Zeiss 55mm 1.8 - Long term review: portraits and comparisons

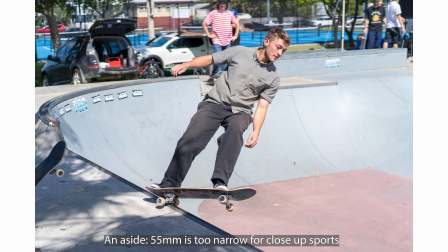249s
What about the 1.4 and the 1.2 lens? How do those compare to the Zeiss?
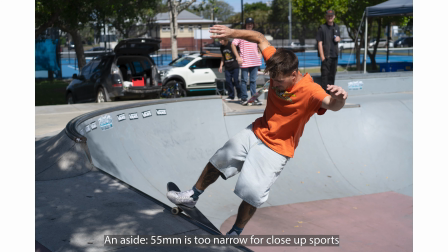255s
Okay, so let me tell you. You don't actually want a 1.2 lens or 1.4.
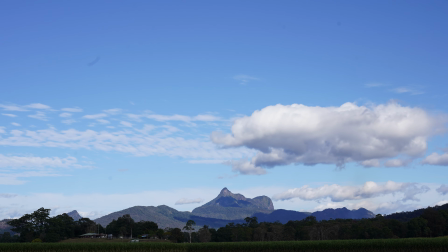260s
They're heavy. They're bulky. They are big.
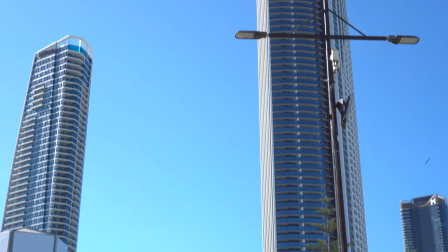264s
Too much bokeh, too shallow a depth of field is not professional.
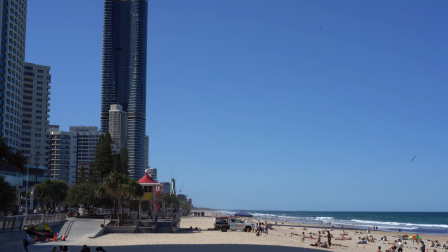269s
In fact, it screams unprofessional. Let me explain with a history class.
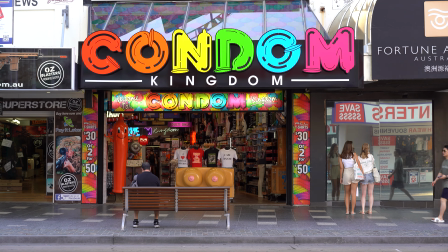274s
Once upon a time, at the beginning of digital, 35mm was still king.
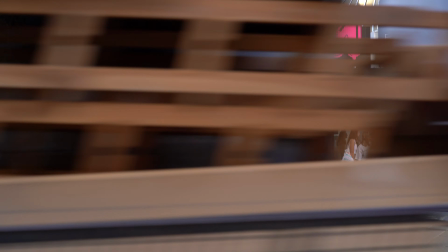280s
That's because digital sensors had to be made smaller in order to be affordable. APS-C size sensors took off, but still if you wanted bokeh, full frame was still the way to go. Then smartphones took hold and increased the idea that bokeh meant expensive and professional. But there's been a reaction to that, because some filmmakers think that bokeh only means professional. Too much bokeh is a problem. And nowadays photographers and filmmakers shoot wide open because they can, rather than they should. So a good camera guy will know when. The way I see it is like this, do you like Metallica? But do you like Metallica at 7am in the morning? I don't think so. So sometimes filmmakers are just throwing in too much bokeh and there's a problem. For example, let's compare Jaws 1977 to Zack Snyder's Army of the Dead.
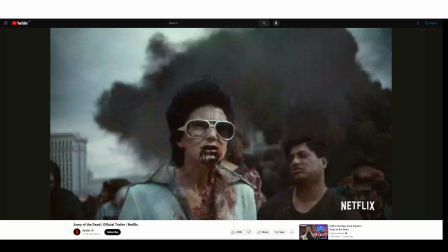344s
Snyder, who was the director, also doubled as the DOP, the director of photography on this one.
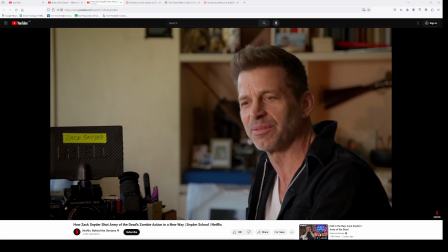349s I'm going to shoot the entire movie wide open. There's never going to be a stop on any lens for the entire film and I just feel like it's a rude thing to ask of a cinematographer.
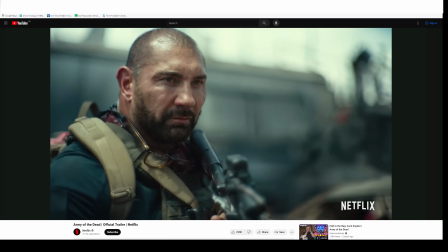359s
He just fails to keep characters in focus because he's opening up the aperture. Characters are not in focus and they're now isolated from their background.
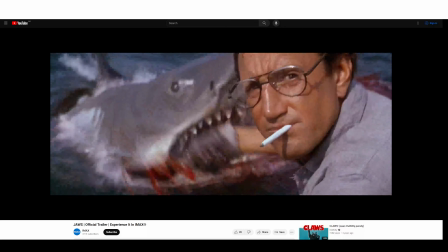368s
Whereas in Jaws, characters aren't focused. You know where they are. You know that they're on a boat.
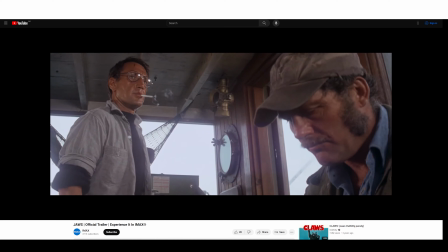374s You're gonna need a bigger boat.
So personally, I think 1.8 is a much better starting point and much more cost effective than 1.2 and 1.4, which are heavier and bigger. So keep that in mind. But how does the Zeiss perform wide open? Good I guess. Look still the golden rule applies. Close down the aperture, step down, stop down a bit, 2.8, 3.5 will increase sharpness dramatically and you still get bokeh. And yes I'm well aware of my background being out of focus in this situation. You don't need me in the in the context of the background you only need me to explain what I'm saying which is hence why I did it now I've been
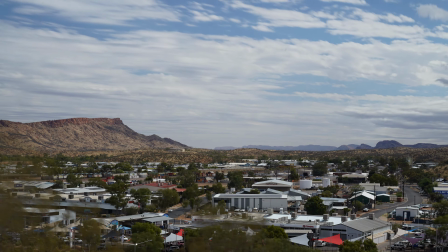419s
using this a lot for time lapses and I mean a lot I do have a 28 millimeter f2 lens which I'm using right
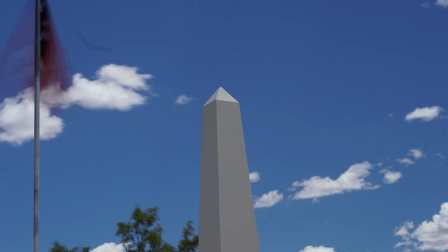428s
now but look at the difference one it makes the subject majestic
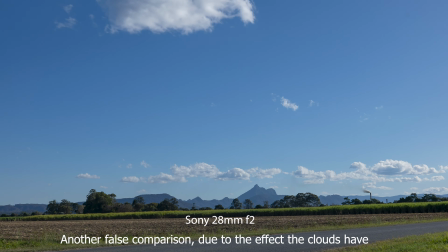435s
whereas the wider lens it makes the subject look much smaller and insignificant as if it's something way off on the horizon.
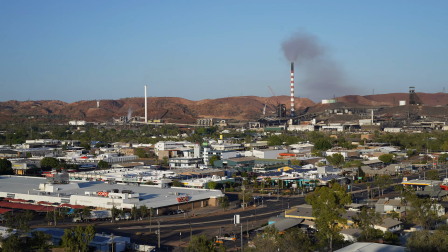444s
So I know the 50 millimeter is not a landscape lens but I think it does work quite well. I'm trying to say a little bit more about time lapses just so I can b-roll all the footage that I've done. I'm out of ideas so I'm just going to cut to a musical interlude.
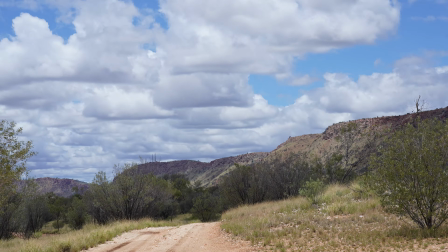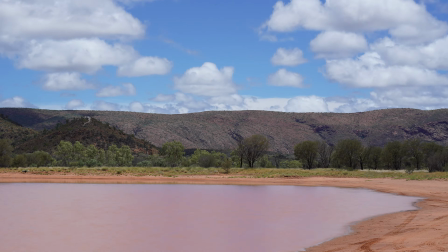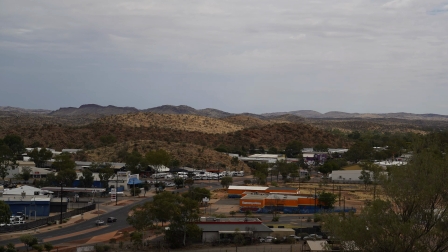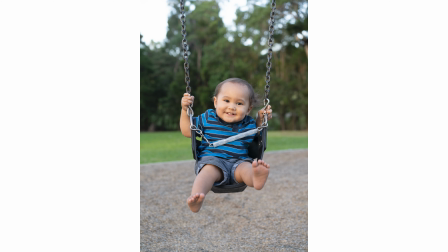477s
Portraits, that's why you're here. The lens is very much a portrait lens and this is where it shines.
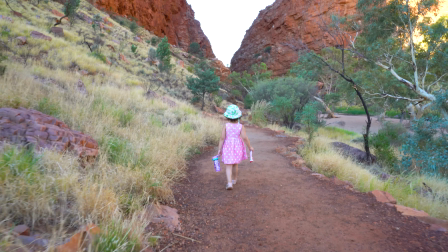483s
For video, I find 50mm too tight, it's going to require you to be dead still.
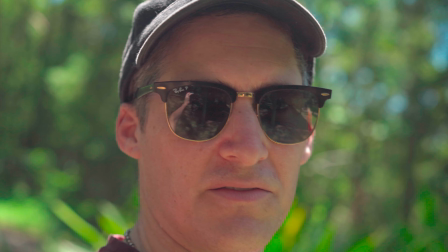489s
Walking with it is simply not possible. For vlogging, 55mm is way too tight, do you really need to see all my wrinkles?